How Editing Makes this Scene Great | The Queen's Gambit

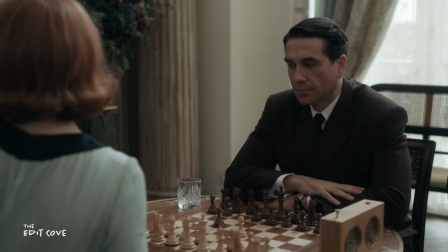Meanwhile, the score starts bluntly, immediately following Beth's slurp of water with a pluck of a cello string.
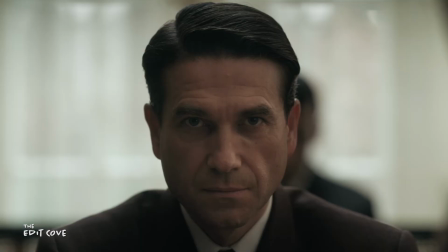It's almost comical, and paired with Borgov's reaction, it's a dead giveaway to the audience that Borgov almost immediately knows that something is amiss.
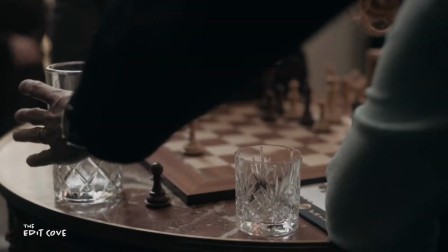The ticking of the chess clock becomes louder, and the music all swells leading into this moment.
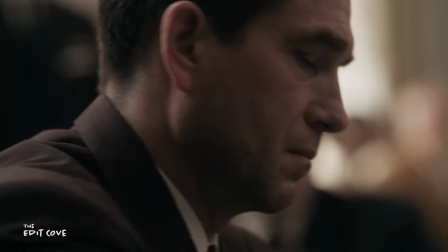Once again, you don't need to know anything about chess to understand that Beth has made the wrong move.
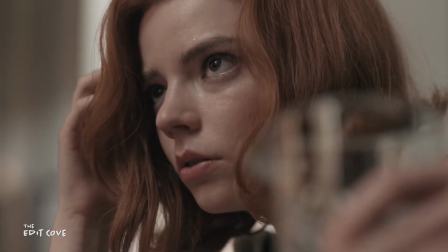Without video, you can actually hear the moment where the music gets darker. Like, way darker.
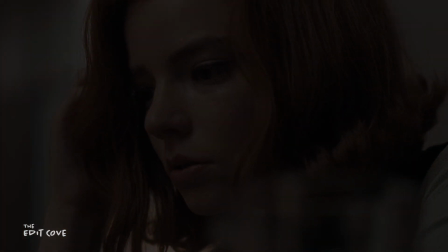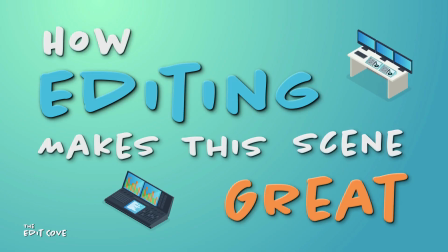So how did editing make this scene great, and how can you incorporate these principles in your editing?
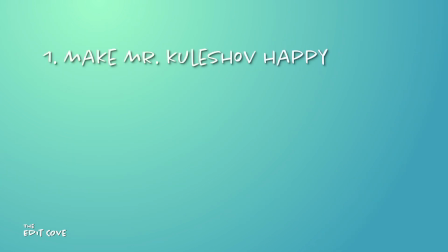1. Use the Kuleshov effect to hold the audience's hand. If something is a bit confusing, like chess for some people, cutting to reactions will help the audience know how they should feel. For scenes with no dialogue, it's important to help the audience figure out what each person is thinking and experiencing. Edit your scenes so that there is absolutely no confusion in this regard.
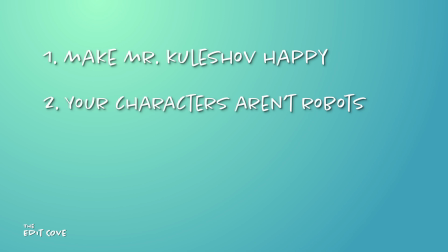That can be accomplished by selecting the best takes from a performance standpoint and cutting them together to hit those beats where there is a large shift in tone. Flashbacks can work, especially if you keep them short and sweet. Have your sound design swell into the climax of the scene to give it extra weight and significance.
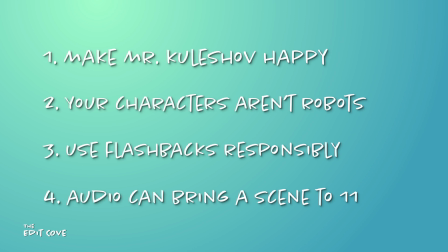Also, don't be afraid to make your sound draw the audience's attention to something that sticks out like a sore thumb.
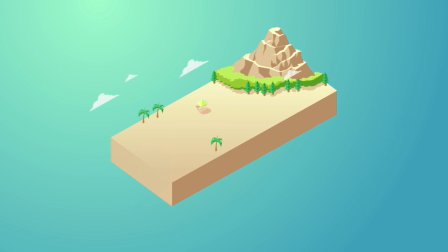Thank you so much for watching! Don't forget to subscribe to The Edit Cove if you're an editor, filmmaker, or just someone who's stumbled upon my channel and you learned something from this video.
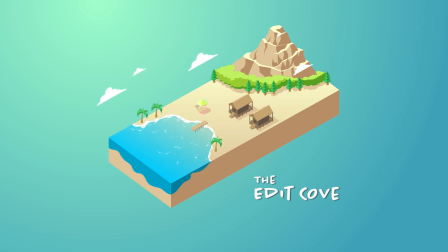I'll be analyzing more scenes from film and television, and if there's a scene that you want me to break down, just comment down below and I'll add it to my list. Let me know if you'd also like to see examples of bad editing and what not to do. See you next time.